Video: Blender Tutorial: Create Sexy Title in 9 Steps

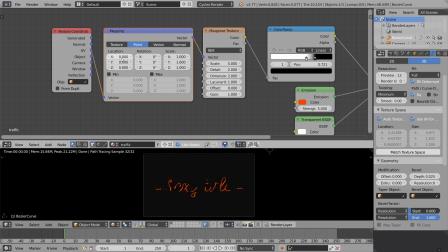241s
let's click on the use UV button in the curve settings and now when I'm tweaking the location value you can see how transparency flows and the title changes. now what I'm gonna do is reduce a scale of the noise a little bit and how exciting stuff happens when you click and drag the
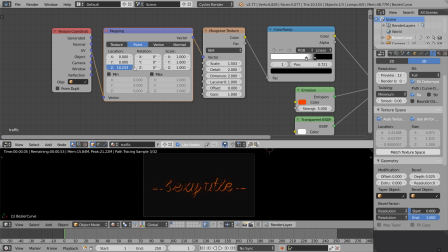257s
Z value and the transparency is shifting according to the outline of the text and I think that looks pretty awesome already. let's move on to the next step to do to
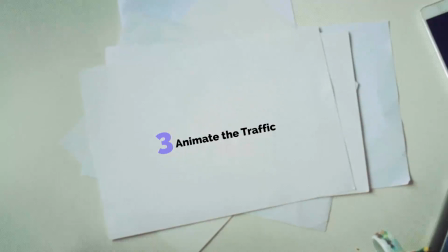266s
do animate that traffic that's the core of the tutorial okay
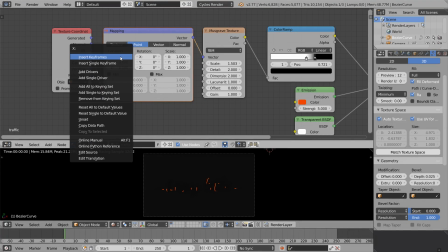271s
let's right click on the location and select insert keyframes now let's
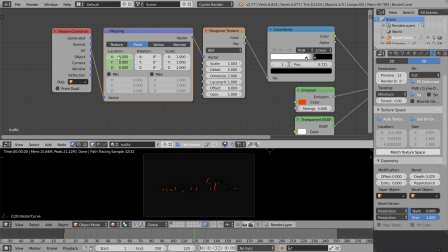276s
drag the keyframe slider to the frame 120 set the X location value to something like 5 it will work well and insert another keyframe now if you press alt a or just hit play you'll see the animation and I think we should crank up the scale to make it look less fractured.
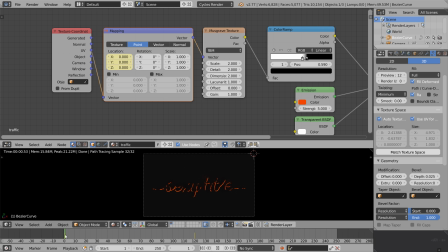295s
okay that looks good to me and I'm gonna preview it by rendering a small chunk of the animation. sexy title indeed!
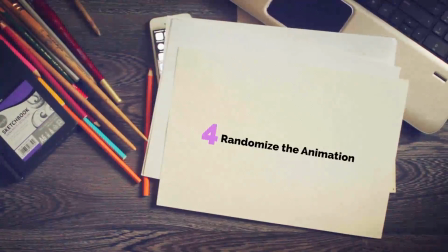305s
oh Andrew Cramer would be proud of me! okay so we nailed the basic look of the animation, let's randomize it a bit.
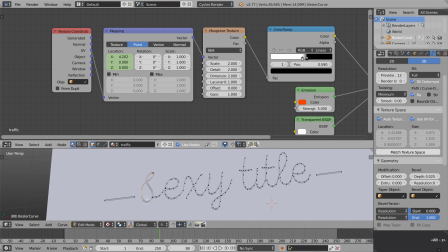313s
click on the curve, hit tab to enter the edit mode and then select the individual letters and hit P,
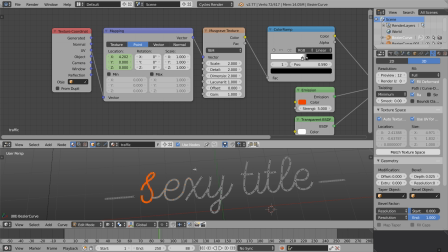320s
click separate and very convenient way to select things is press c to invoke the brush selection so select the letter press p to separate select the letter press p to separate and don't repeat
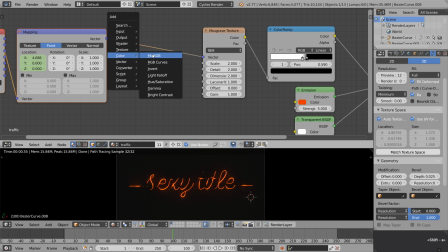331s
yourself hmm let's step back to the node editor add the mix RGB node
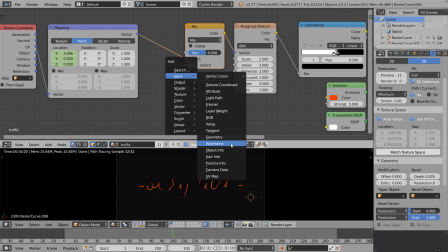337s
and let's add the input object info node plug the random input over here and switch to the add mode what I'm doing here is
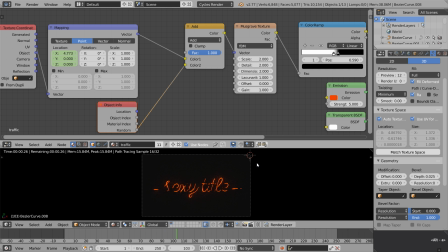348s
I'm adding the random offset to the uv coordinates of each individual letter i don't like
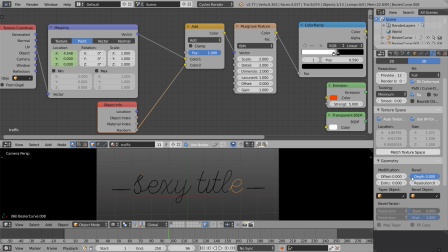353s
the thickness of the letter let's make them a little bit thinner by tweaking the depth of the curve and that looks far better now i'm gonna duplicate all the letters select everything press shift d to duplicate and slide them over now the random offset should be applied to the copy of the text
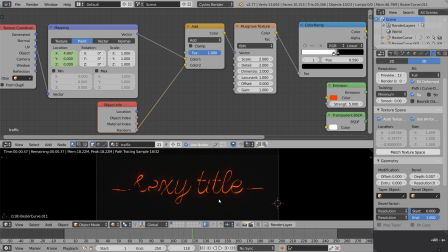370s
too now i feel that i'm getting very close to the look I want to achieve.
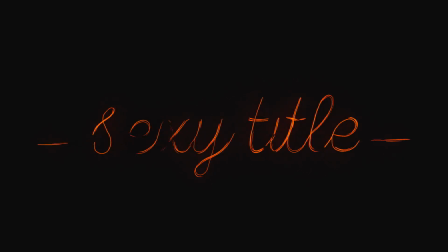375s
let's enjoy the quick preview of the effect mm-hmm and the rest will be just makeup,
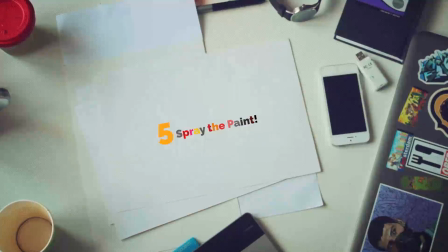381s
just beautifying attempts. let's spray the paint, let's add some color, select all the nodes that we created for the procedural noise,
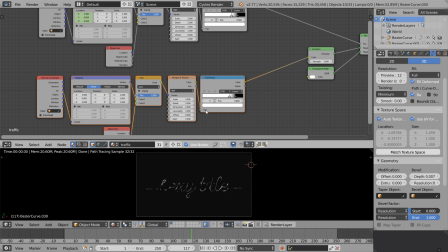390s
copy it by pressing shift D and plug it into the color input of the emission shader.
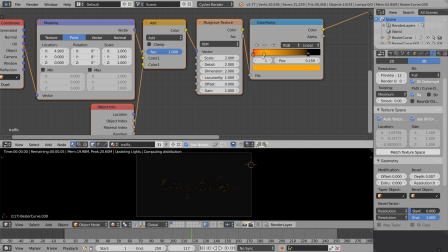396s
I'm gonna create a bunch of nodes by holding control and clicking on the color ramp and don't stop yourself, create whatever colors that you like, i'm going to create some reddish stuff to mimic the back lights of the cars and that should look awesome when we preview it.
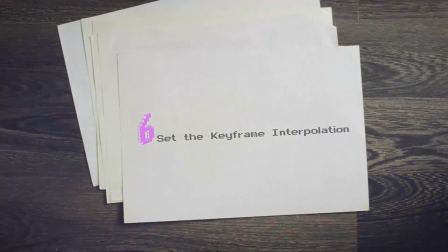413s
and one thing that still bothers me,
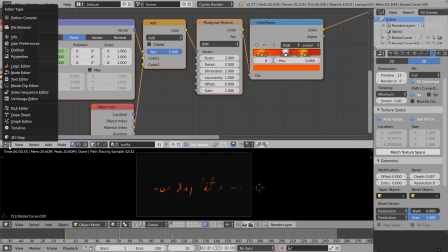416s
let's set the keyframe interpolation to linear because now animation starts very slowly, let's switch to the graph editor,
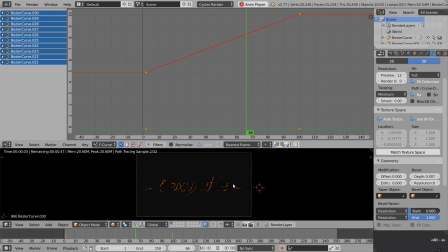423s
select the keyframes, press T and then select the linear interpolation so the animation no longer speeds up gradually and that's good. now let's select the second mapping node, switch to the graph editor,
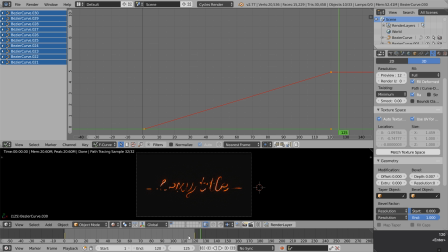436s
press T one more time and select linear once again and for some reason we have to repeat the steps over and over again and that's crazy!
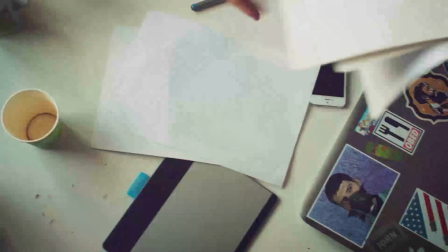445s
but on the other hand that should be good for learning, isn't it? maybe it is. now let's set up the camera.